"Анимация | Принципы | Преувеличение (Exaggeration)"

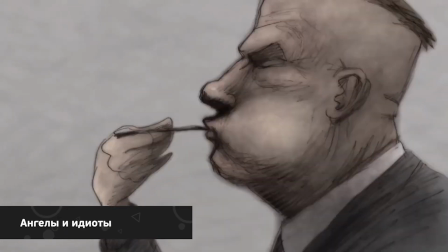[0:00]
Готовы узнать, как превратить скучный серый мир в интересную яркую анимацию?
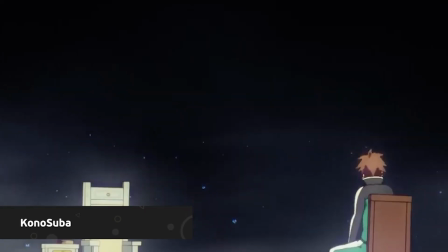[0:04]
Тогда садитесь поудобнее и приготовьтесь внимательно слушать.
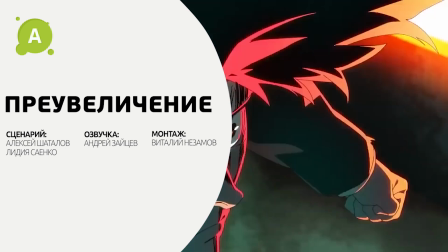[0:08]
Ведь сегодня команда Animation School расскажет вам о том, за что все так любят анимацию, а точнее о 10-м принципе анимации – преувеличении.
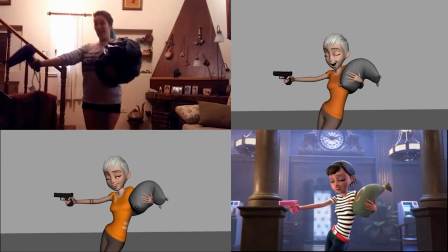[0:18]
Давайте посмотрим правде в глаза. Движение человека не всегда самое интересное, за чем можно наблюдать.
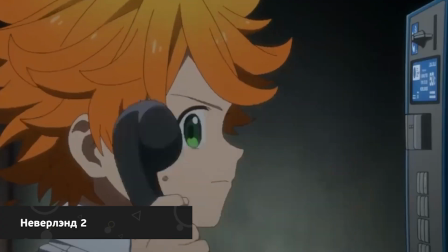[0:24]
Но если в обычной жизни это нормальная ситуация, то в анимации непростительная.
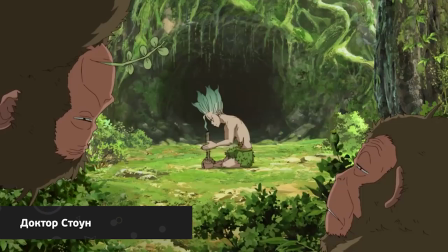[0:29]
Ведь те законы физики, которые успешно существуют в реальном мире и которые необходимо учитывать аниматорам,
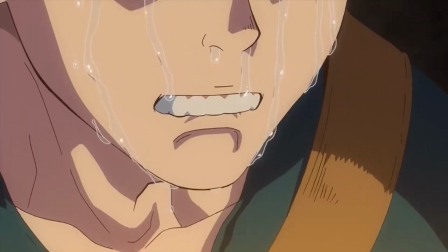[0:36]
недостаточны для создания яркого и запоминающегося мультфильма.
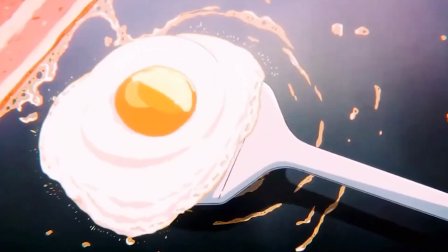[0:39]
Поэтому аниматоры выработали свой специальный рецепт анимационной яичницы с беконом.
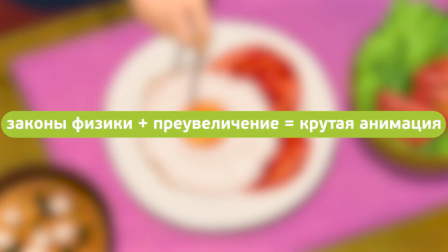[0:45]
Возьмите за основу физику из реальной жизни,
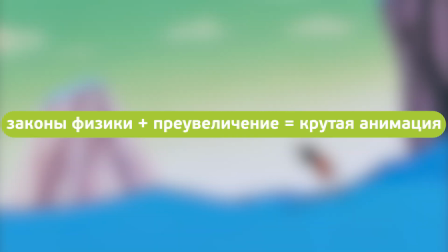[0:48]
приправьте ее преувеличениями и получите нечто гораздо более увлекательное, чем то, что видите каждый день.
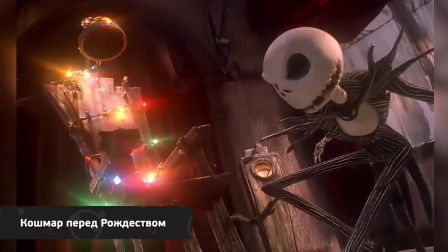[0:54]
Такая последовательность привносит харизму, благодаря которой анимация и становится любимой сердцу.
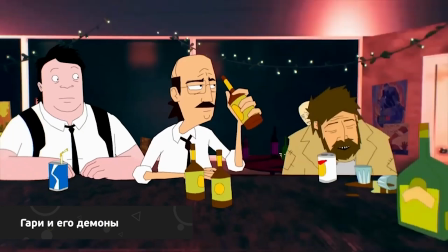[1:01]
Преувеличение – это намеренное стилистическое укрупнение масштабов предметов или явлений.
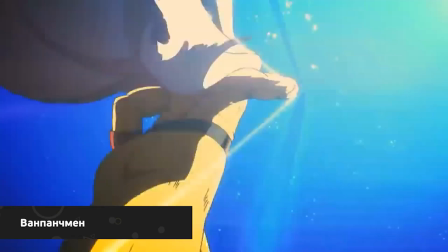[1:06]
Например, когда персонаж наносит кому-то удар и отводит руку назад перед ударом, его кулак может увеличиться на первых кадрах.
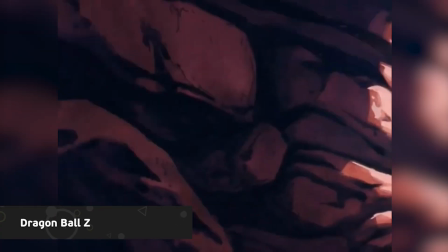[1:15]
Или, вместо того, чтобы просто упасть после сильного удара, персонаж может отлететь на несколько верст.
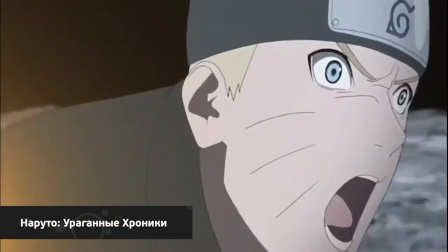[1:21]
Иногда такой дополнительный акцент просто необходим, чтобы зритель поверил в силу персонажа в условиях 2D и 3D мира.
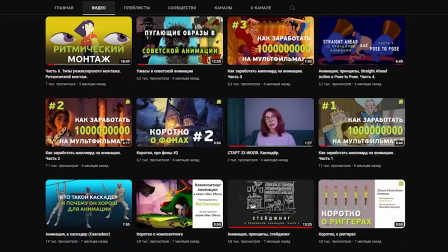[1:30]
Вы удивитесь, но вы уже мельком сталкивались с преувеличением в наших предыдущих роликах про анимационные принципы.
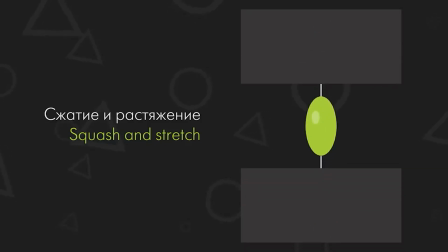[1:36]
Например, когда мы говорили о явно измененных изгибах тела, сквоше и стрейче, тайминге, замедлении хода и выхода.
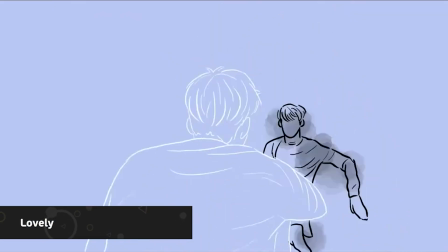[1:44]
А все потому, что преувеличение – это принцип, применяемый в дополнение к другим для того, чтобы их улучшить, вдохнуть в них больше жизни.
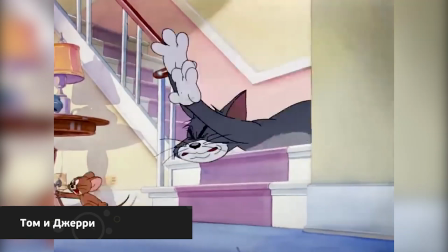[1:53]
Преувеличение позволяет вам раздвигать границы дозволенного, и вы сами решаете, будут ли ваши персонажи казаться зрителям более реалистичными или более мультяшными. Однако только когда аниматор может заявить, что он умеет работать с позами и силуэтом, расположением в кадре,
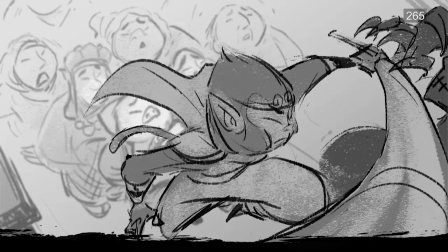[2:09]
понимает основы их взаимодействия друг с другом, он по-настоящему может творить и экспериментировать.
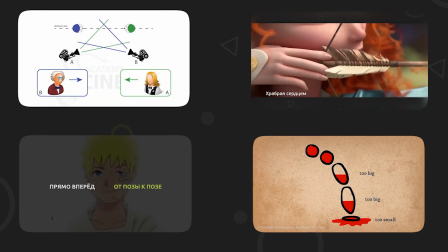[2:15]
Поэтому, если вы еще не смотрели наши ролики про другие принципы анимации, скорее переходите по ссылкам в описании и смотрите.
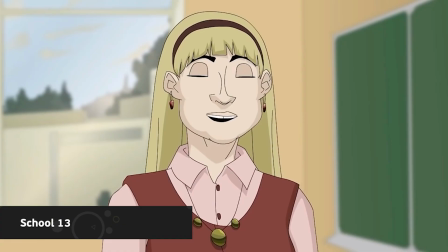[2:23]
После чего возвращайтесь, так просмотр принесет больше пользы. Ну а мы продолжаем.
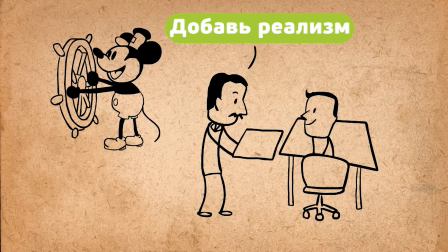[2:29]
Давайте ненадолго вернемся во времена Уолта Диснея и посмотрим на то, какую идею изначально закладывали в этот принцип.
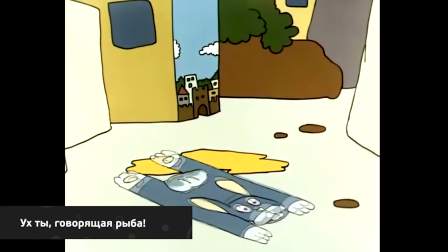[2:37]
Тогда преувеличение было про то, чтобы оставаться верным реальности, но предоставлять ее в более дикой, экспериментальной форме.
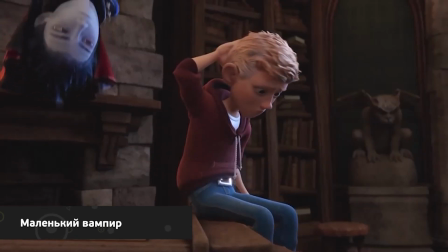[2:45]
И хотя соблюдение баланса аспектов все еще актуально,
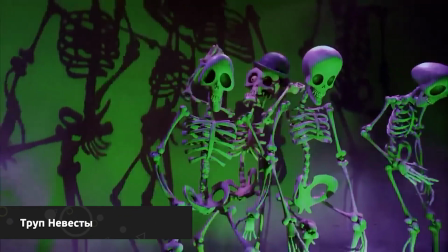[2:48]
в современной анимации иногда допускается очевидное изменение физических особенностей персонажа, например, при создании сверхъестественного мира.
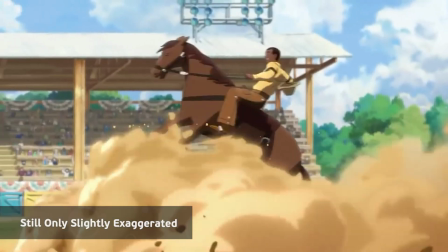[2:57]
Преувеличивая движение персонажа, вы привносите больше смысла в его действия, и подойти к этому можно с разных сторон.
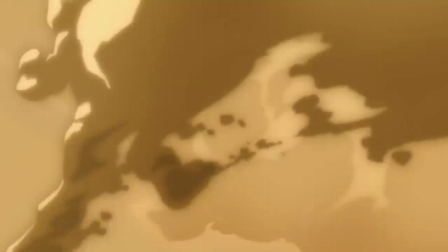[3:04]
Например, изменить время появления персонажа или затянуть сцену. Да, мы сейчас говорим про эксперименты с таймингом.
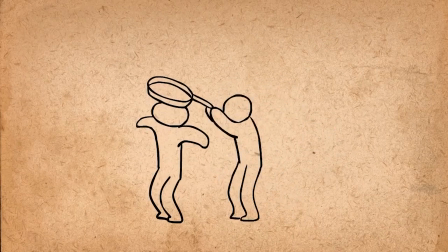[3:12]
Скорее всего, это последний принцип, о преувеличении которого вы могли подумать. А зря. Внимательно присмотритесь к примеру прыжка на экране. Не кажется ли вам, что что-то явно пошло не так?
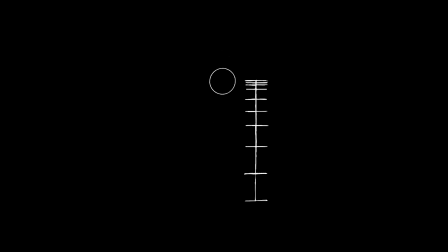[3:24]
И вот что. На примере слегка преувеличены позы, но вот тайминг остался неизменно верным реальности. Из-за этого анимация кажется скучной. Что исправит ситуацию? Ответ напрашивается сам – изменить тайминг.
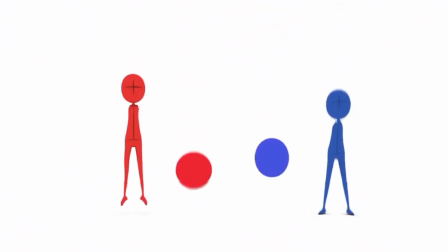[3:41]
Меняем время взлета и приземления. И что получаем? Зритель сразу улавливает вес персонажа, на которого действует сила тяжести.
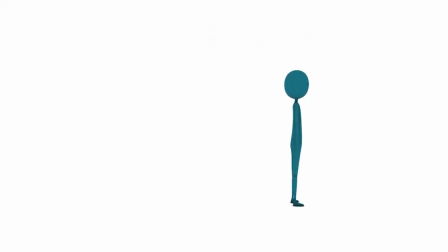[3:50]
Удивительно, как такая простая манипуляция преображает анимацию.
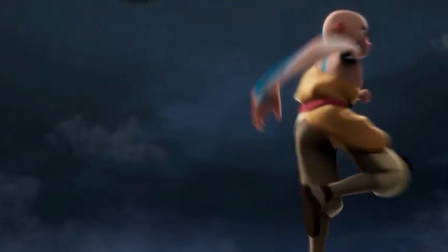[3:55]
Говоря о более ярких играх с преувеличением, сразу вспоминается сквош и стрейч.
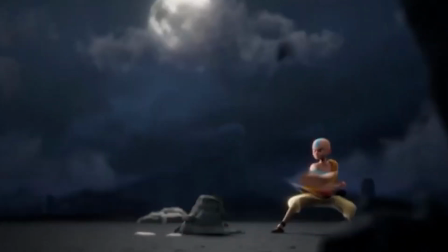[4:00]
Когда ваш персонаж сжимается калачиком, а затем вытягивается в длину, он генерирует энергию.
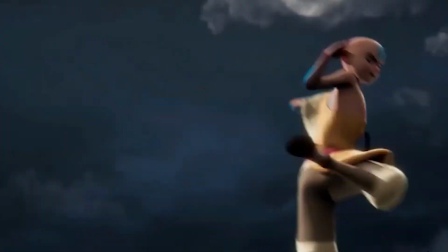[4:06]
И именно она является ключом к преувеличению.